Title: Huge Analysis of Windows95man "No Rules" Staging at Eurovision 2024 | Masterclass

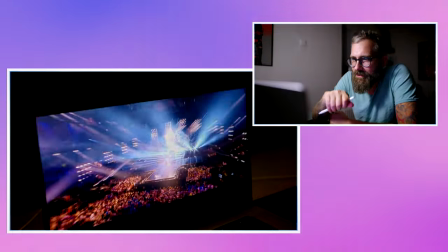239s
but of course they kill it with this safety measure because they cannot
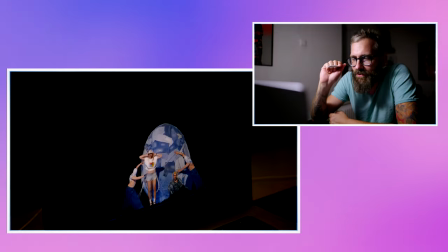246s
one thing I don't understand why the hell it's the stage so dirty this is I really hate it
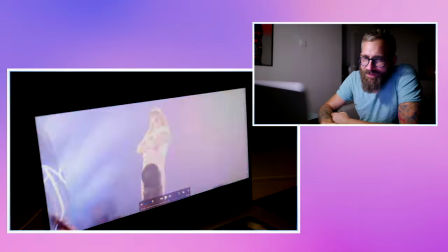256s
okay so let's go through it so
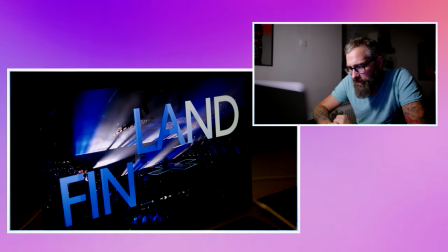262s
you have two options how to look at this staging right now one is the very
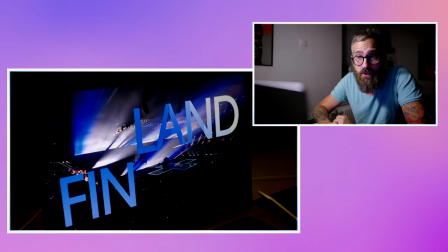266s
very technical lights and so on which is a correct one in
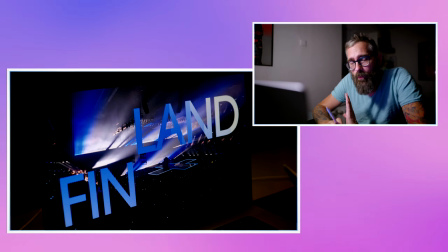272s
this case I think it it like half work it doesn't really
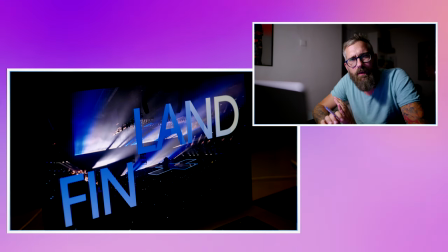276s
if i just go by this i probably wouldn't say i like it but the
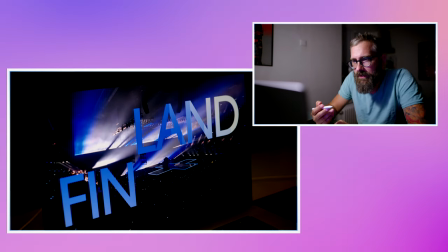282s
strength and i think this is the very important thing that when you're creating a staging
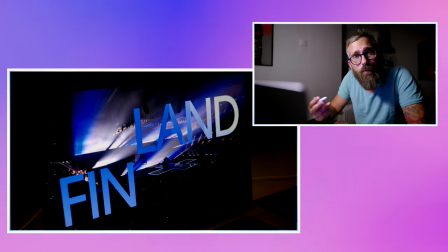287s
it's very important focus on strengths and strength in this staging
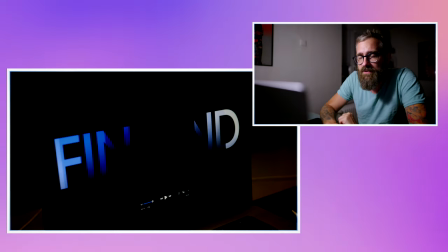292s
it's the comedy aspect it's the script it's basically a scene from
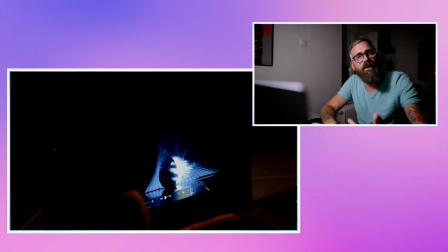297s
a movie you know and if you look at this perspective on it what it can what can it
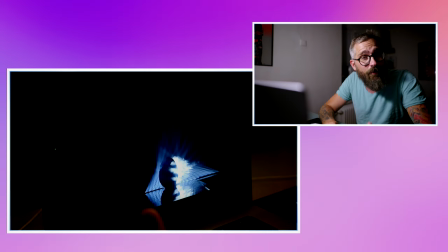301s
give it to you you will be delivered exactly this of course this
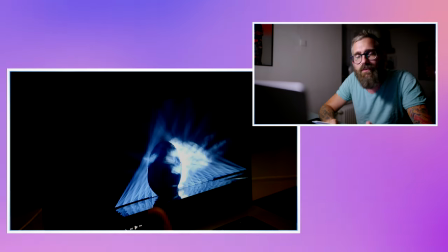306s
is not a song for jury is 100% not it wasn't seen perfectly it's not a perfect song it's a pure comedy I'm surprised that the viewers
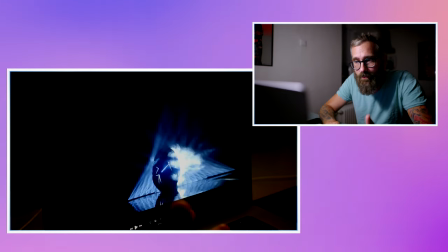314s
didn't put more points on it but maybe it was too much also for them at some point you know probably yes they had different favorites but
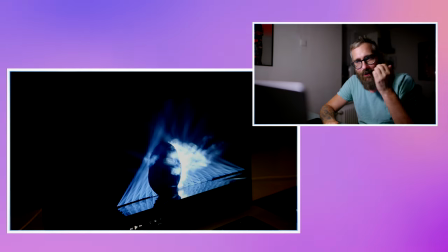322s
this shot is very nice it's very atmospheric and it already tells you oh my god what is gonna happen in here right on
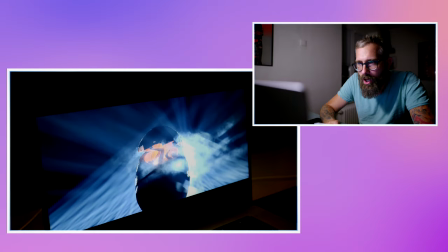330s
point it opens and you say like oh this is cool
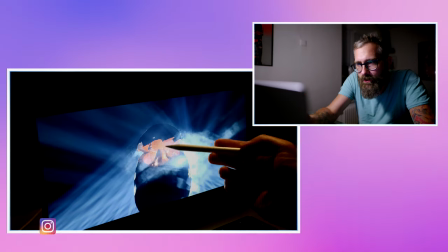336s
you have to focus in here you have different light over here so it feels very warm and you're like
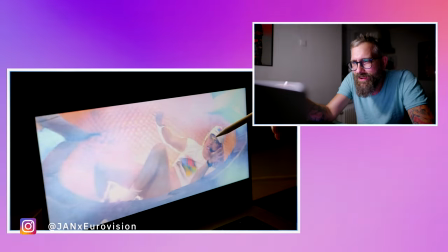342s
what is this dinosaur reminiscence to some movie alien and
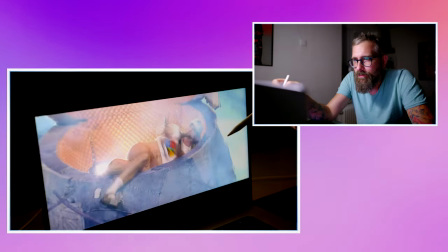348s
you have this comedy as we already know the word in the comedy you already know it by the choreography this guy knows what he's doing the ass
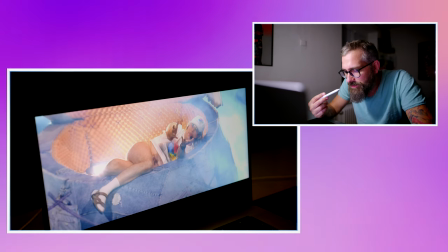355s
this is the big difference between the dirties like looking dirty stagings on purpose of shock and
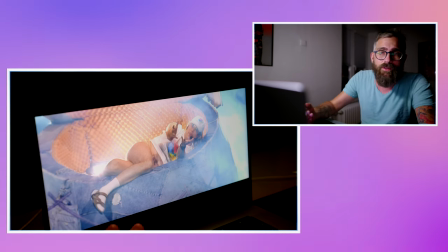362s
this which is just pure comedy and you don't mind this nudity because it's just absolutely different vibe
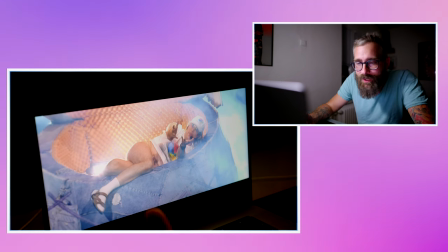369s
and I think we're forgetting about it that the context is very very important because
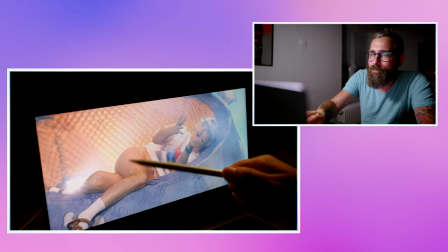376s
they wanted to shock with comedy you know this is just one part of the comedy they just didn't want to shock
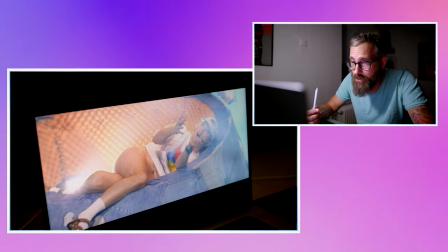381s
on purpose to teach audience something I think this is a huge difference now
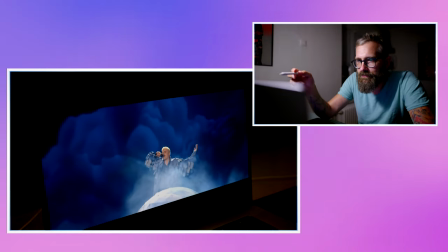390s
we have a gene guy I like the graphics in the LED all the smokes they give the very simple very effective and
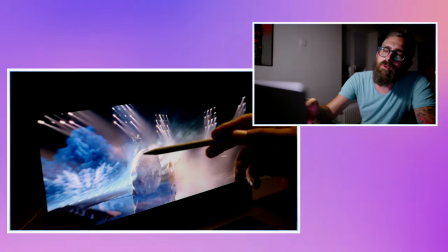403s
of course this I only what I'm saying like okay you're putting the
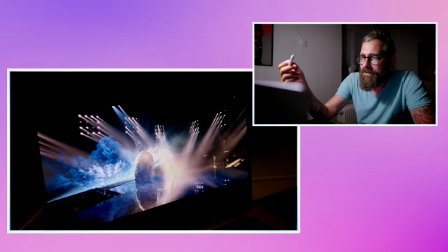409s
limits on this side but only thing technical
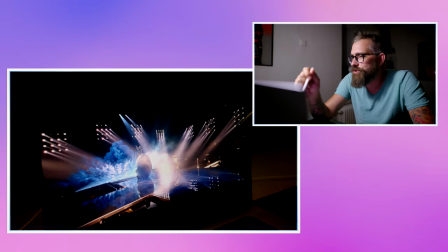415s
what i would say that here already the song goes to the beat is there this is
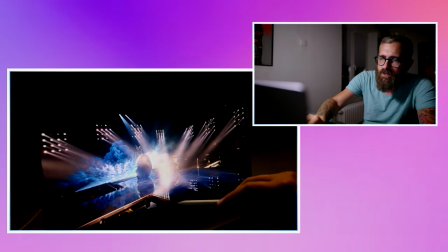422s
not enough i think something over here for example those led strips or just fragments of those
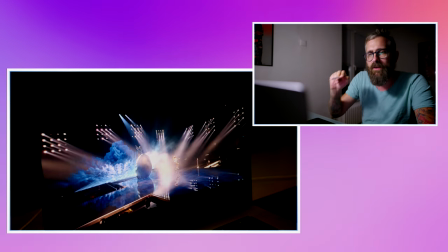428s
slides which are also hidden in here should use this led strips to bring this tempo beat nothing
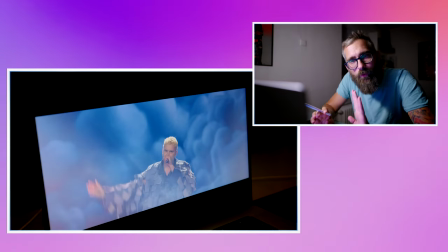437s
you know it stays it's empty if you just go for it with my eyes technically this part nothing is happening
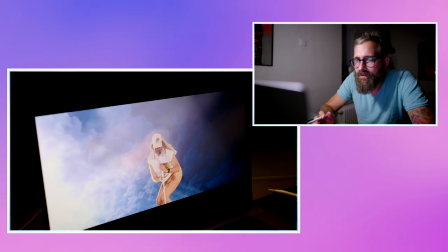446s
It's empty. It's static. It's static. But they had the comedy, you know, so he's doing this stupid stuff all the time.
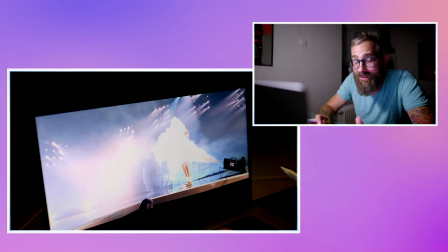457s
But their all focus was to play the game that he's naked, right? And they did it almost brilliantly, but they attached so many nice details.
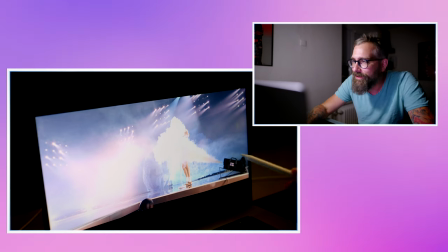466s
For example, Finnish flag over here. It's...